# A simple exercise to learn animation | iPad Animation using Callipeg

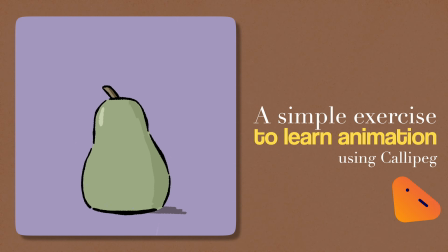Today I'm going to show you how I made this animation using Callipeg. It's a fairly simple exercise of transformation and transition between different fruits.
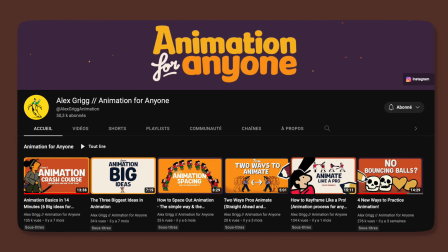I got this idea from a video by Alex Grigg.
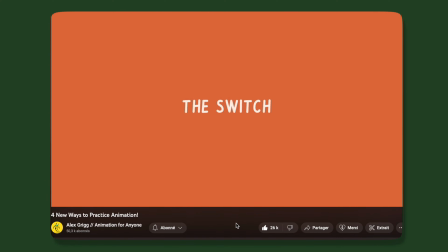He's making very relevant videos about animation principles, and he lately made a video about simple animation exercises.
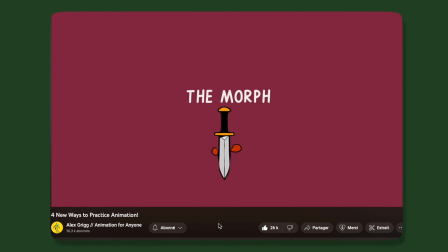One of them was to move from one object to another with a transition and polish this transition to make it dynamic and alive.
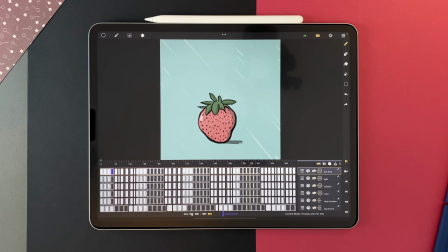So let's see here how to animate these fruits, that could of course become transitions between any objects.
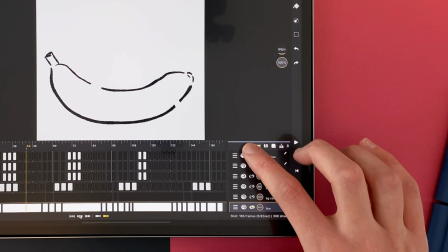First, I have my drawing layer. For this project, I went directly to the finished drawing without a rough, tie down and cleanup steps.
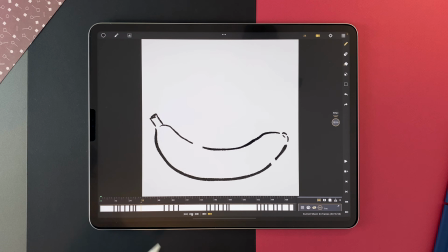The goal here was to go from this shape to this shape. In order to do that, I duplicated this drawing.
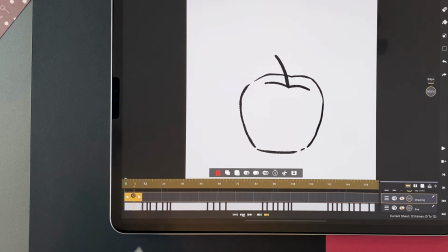To duplicate the content of a drawing sheet in Callipeg, you can either double tap to select the sheet, then use the duplicate with content icon by tapping it, or you can also drag it from here to anywhere you want.
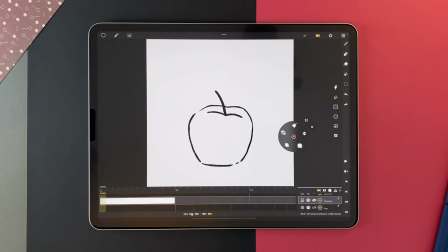You can also long touch with two fingers on the canvas to display the floating menu, then copy, go to another place, and paste.
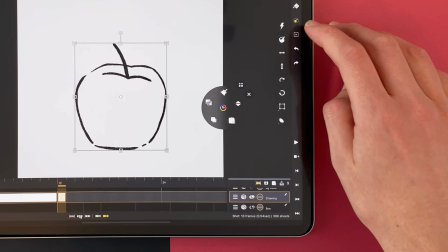And then you can validate the transformation.
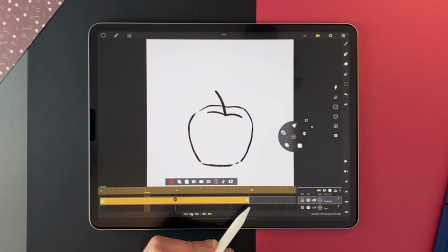And the last way would be to double tap and extend, and then split from up to down to divide your sheet and keep the content.
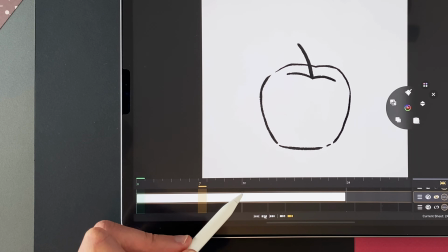And remember that you can split from bottom to up to divide the sheet and create an empty one here.
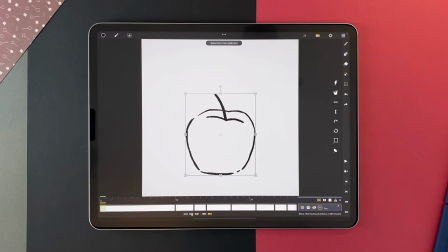Then I transform my shape with the transformation tool. I moved the pivot point to here.
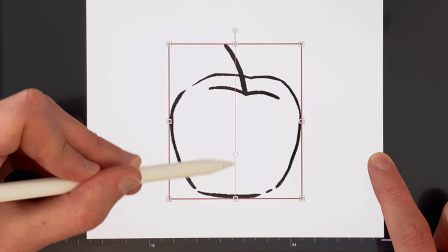You can leave a finger to be in the middle. And I compressed the shape from top to bottom.
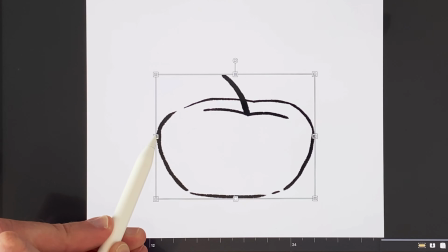Since there is a compression, it must also expand to keep the same volume. From this, I made 3 different drawings to animate this compression.
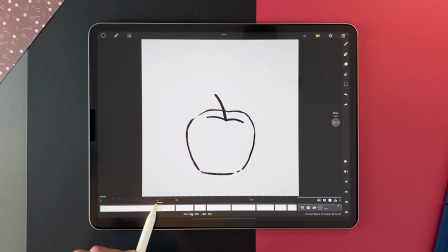The drawings have different exposures.
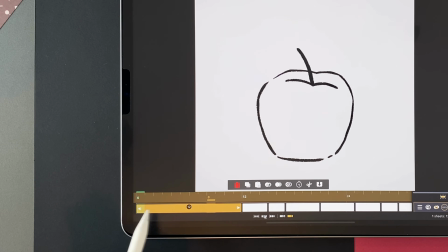This one is exposed to 12 frames, this one 3, and this one 2.
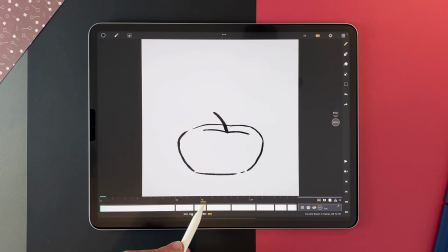So the speed is increasing. Then the apple jumps with a slow out.
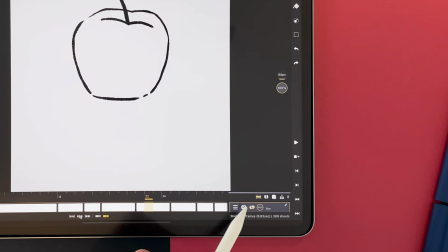A slow out means that the drawings are very close to one another. I can activate the onion skin here and manage which sheets are visible here.
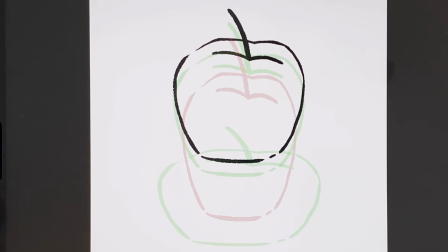We can see that these 2 drawings are very close to one another, but this one is way further apart, so it creates an acceleration.
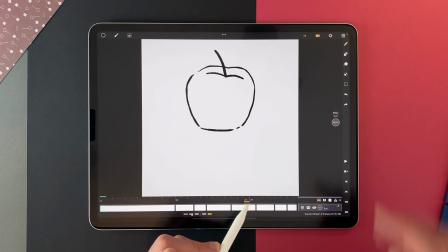Then the apple goes down following the same principle, so I just transformed here and here.
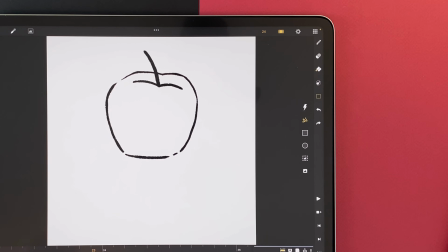This drawing here is just a little lower, and then we got the switch to the banana.
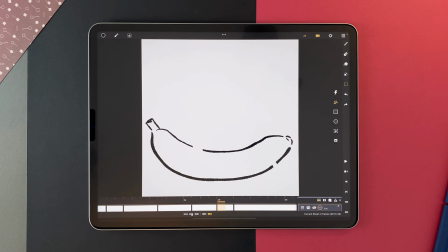We cannot see the apple hitting the ground. It's important to make a powerful transition. I have this drawing here exposed for 2 frames, and then the final banana shape here,
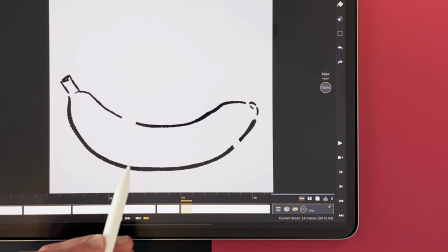and this one is just this one with a transformation.
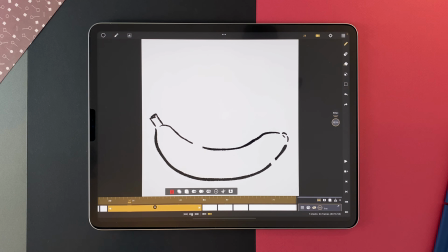The banana stays on screen for 24 frames, which is 1 second here because my frame rate is set to 24 frames per second.
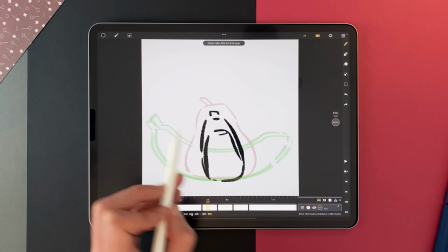Then we have the sliding. I was careful about these elements being at the same location, approximately.
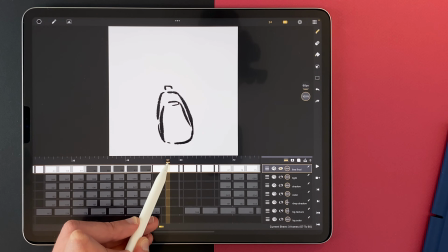And in the final line, I added another transition with an ease in to make the rotation easier to read.
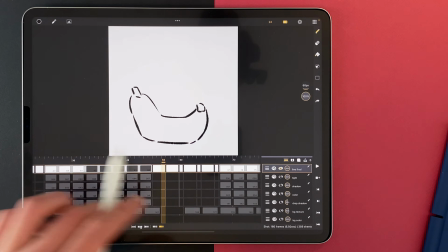This drawing here is not very well done, but in the animation it pretty much works.
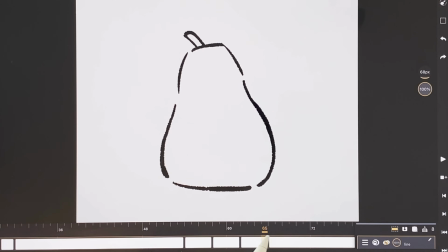Then we get to the pear with different steps to get to the final shape, to get this bouncy effect.
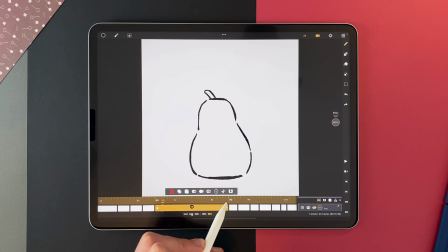The final pear shape stays for 24 frames. Then transition with a huge exaggeration here to make a powerful pop.
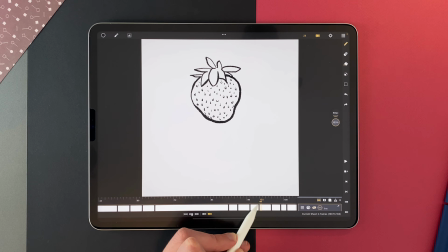And then it changes to the strawberry with a slow out. Then it goes down with an ease in and an acceleration.
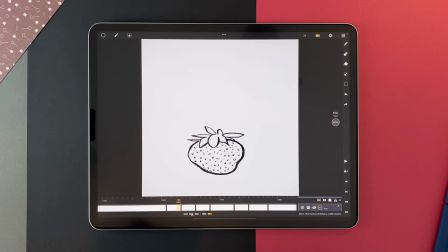Stays here for 24 frames. Transformation here again, same as the apple.
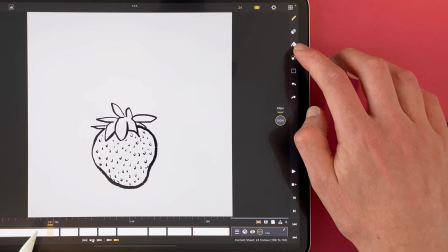So just transformation,
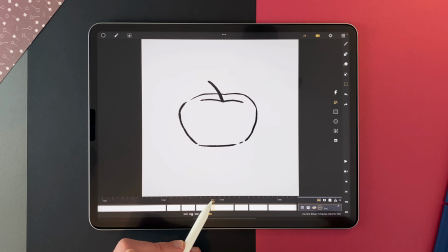pivot point, the jump, transition to the apple, which will turn back to its normal shape here, and then a little rotation.
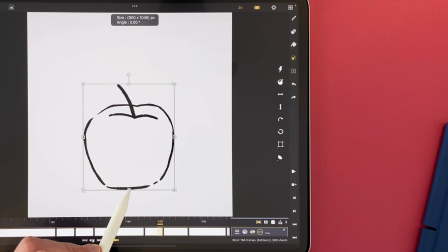To do this, it's just pivot point here, and that.
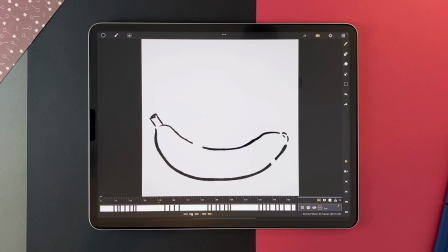Now we have our animation that already works quite well, but I wanted to add some life when the fruits are not moving.
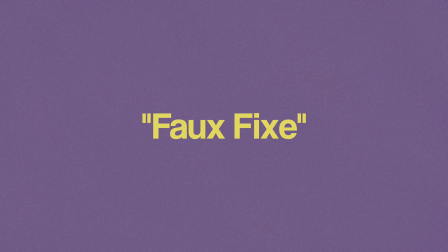For that, I decided to do what is called a faux fixe in French, which is a boiling line.
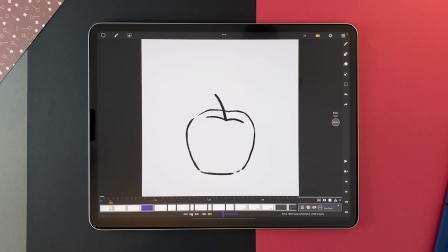Basically, it's several drawings that are very close to each other, but not identical, so we have a kind of vibration in the line.
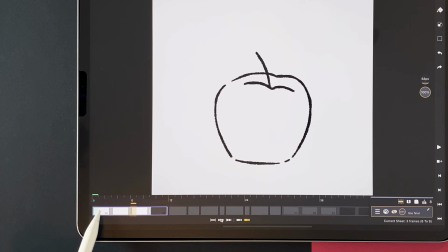That's what we can see in this other layer, where there are 3 different drawings exposed for 3 frames each. And these drawings are going to be looped, so I don't have to draw them again. This boiling line effect adds a lot of life in the animation.
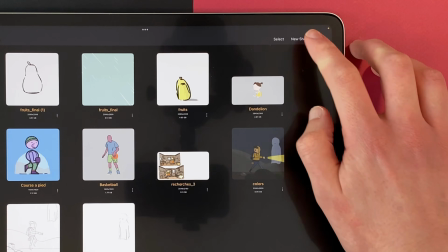I will go back to the studio and create a new shot to show you how to create a cycle.
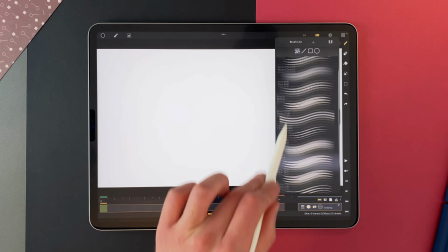First, I choose a brush. I like how the Indian ink looks.
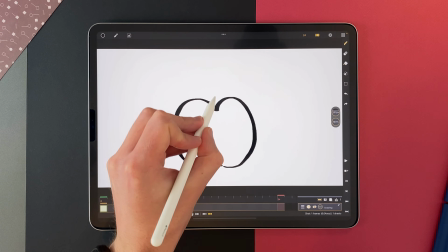Now I draw my apple, a very simple one here. Then I go to my next frame.
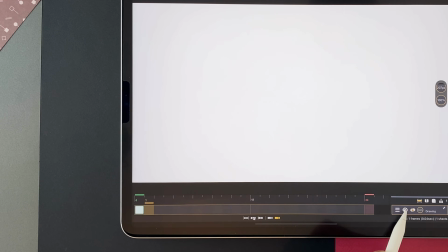I can see the previous drawing with the onion skin. And now I will draw another apple here.
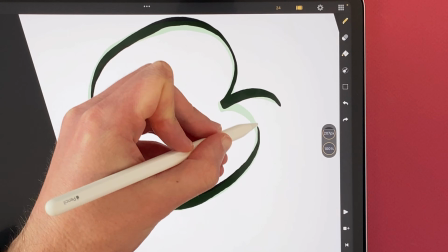And I try to keep the lines almost identical to the first one.
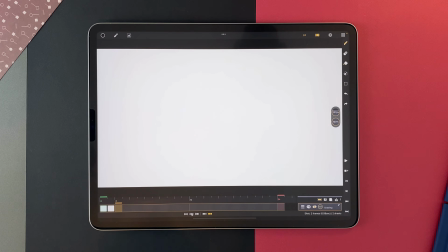Then I draw a third apple here, and I want only the first one as a reference.
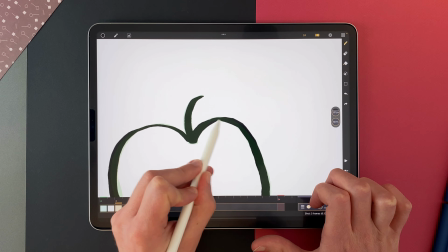It's done very quickly here, but you get the idea. If I play my animation, of course, it's too fast.
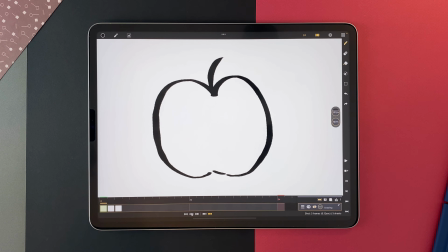So I will select all the sheets here with a tap and tap drag.
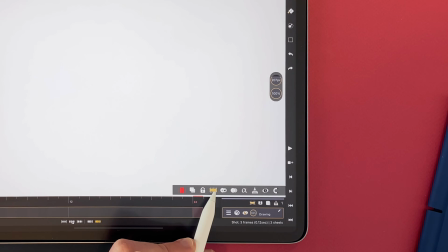I can also go to the menu here and select all the sheets. And then I set the exposure to 3.
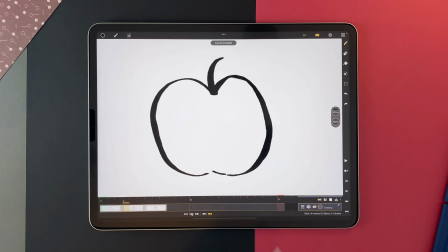When my sheets are selected, I can create a cycle here. Then I double tap to select and I can extend it.
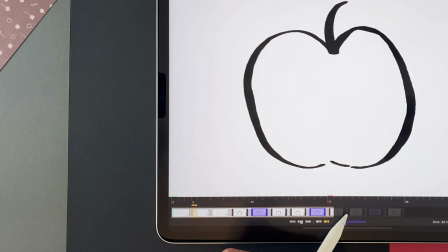The white lines you can see here are the end of the cycles. And then, since my animation only lasts for 24 frames here,
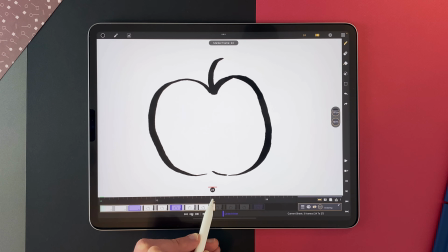I can long touch on the mark out marker and drag it further.
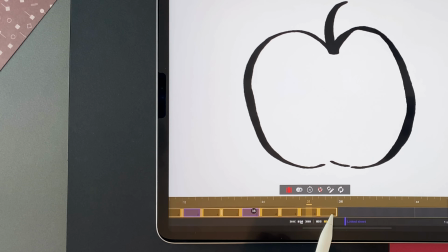And you can see here that I moved everything so that it ends on the white line.
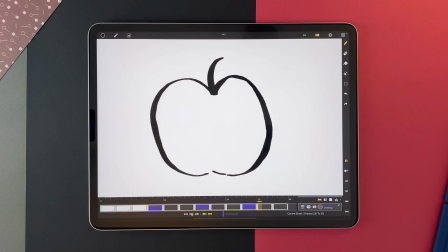And now I have my loop. And if I draw anything here, for example, it will be drawn also on the same drawing sheets of the cycle.
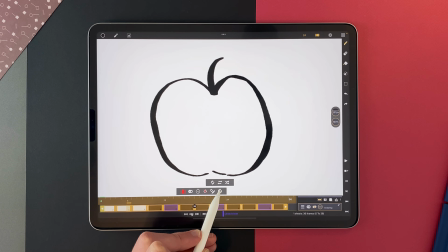And I can also select the cycle and choose another type of repetition, from loop to ping pong to random,
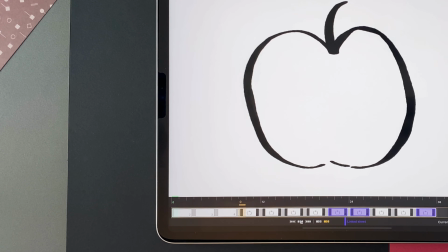to get different kinds of effects. But in this situation, I prefer to set it to a simple loop.
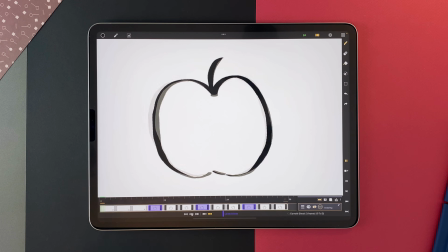This is basically how to make a loop in Callipeg.
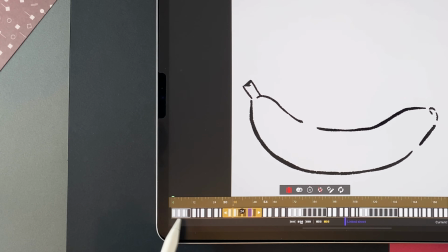Now we are back to our fruits and you can see all the cycles here, here, here, to create the boiling line effect.
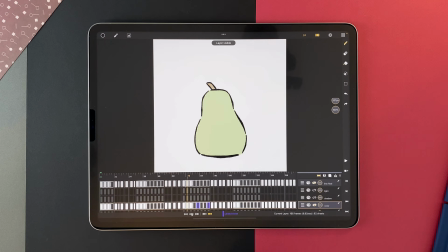Then I added colors on a layer under the line layer. To create that layer, I just duplicate without the content here.
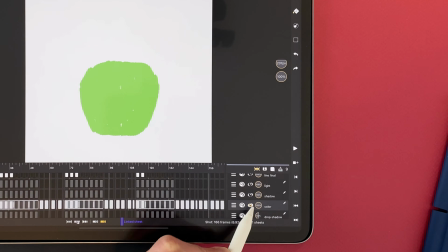It will create the same structure, but without any content.
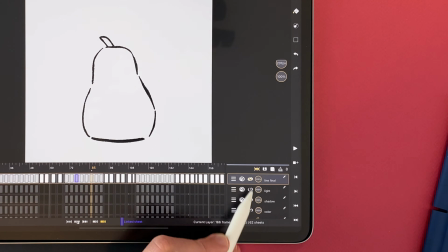I kept it simple, just a few colors for each fruit, or even only one here for the apple.
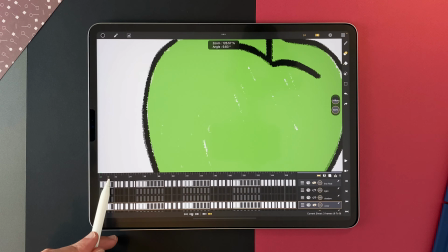And I colored it very roughly to keep some small gaps that would add some vibration.
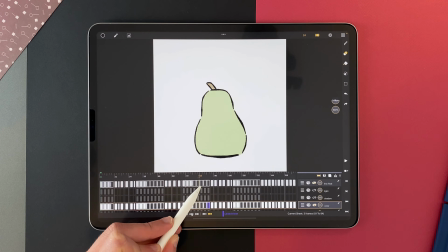2 colors for the banana, 2 colors for the pear, 2 colors for the strawberry, and then back to the apple.
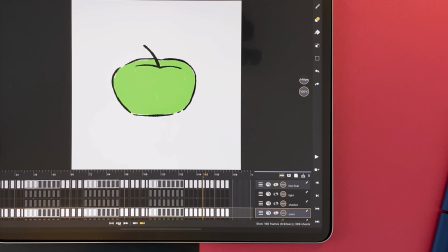Then I added another layer by duplicating this one without the content, and then I can add shadow to my animation.
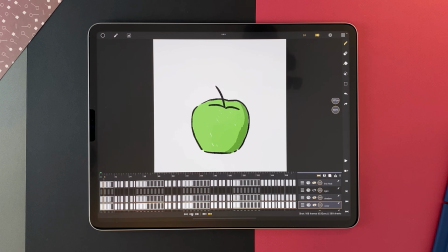It's a very simple lighting. I just have a light source coming from the left on the canvas.
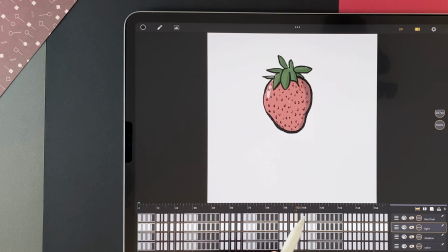Another layer for the light on the left side, and finally a drop shadow layer.
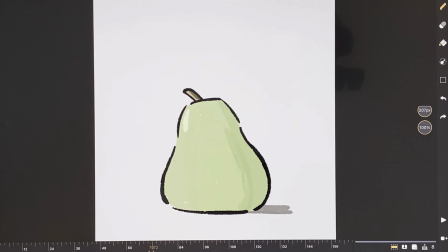Of course, the shadow is smaller when the fruit goes up, and it turns larger when it comes down.
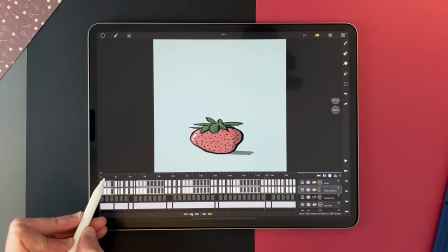Then I add a background color layer, 1 color for each fruit,
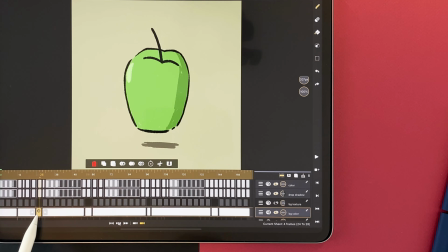and between 2 color layers, a transition color on a sheet exposed from 3 to 5 frames.
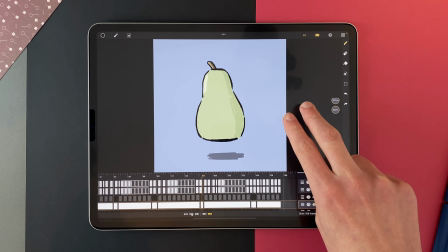To find what this transition color is, I use the floating menu and the floating color wheel.
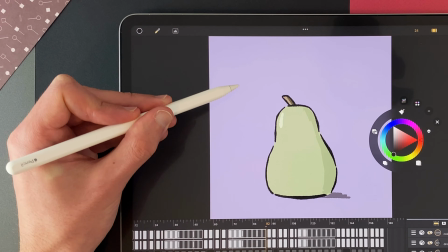I use the color picker here to select the first background color, which is here.
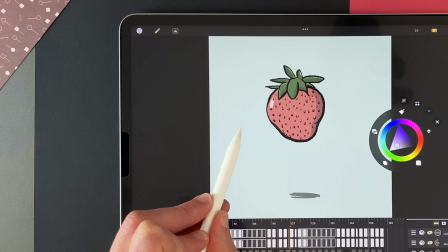Then I go to the second color here, picker, this one, and I will choose the transition here.
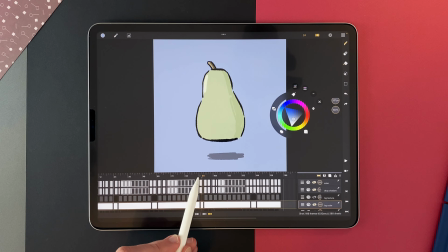And then I can get a nice transition.
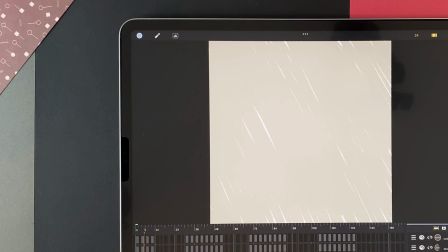And then a last background layer here, which is made of rough strokes of colors, to add another layer on the rough rendering.
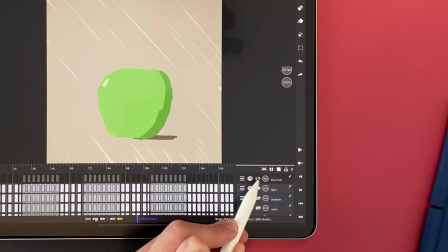And if I add every layer here, we have the final animation.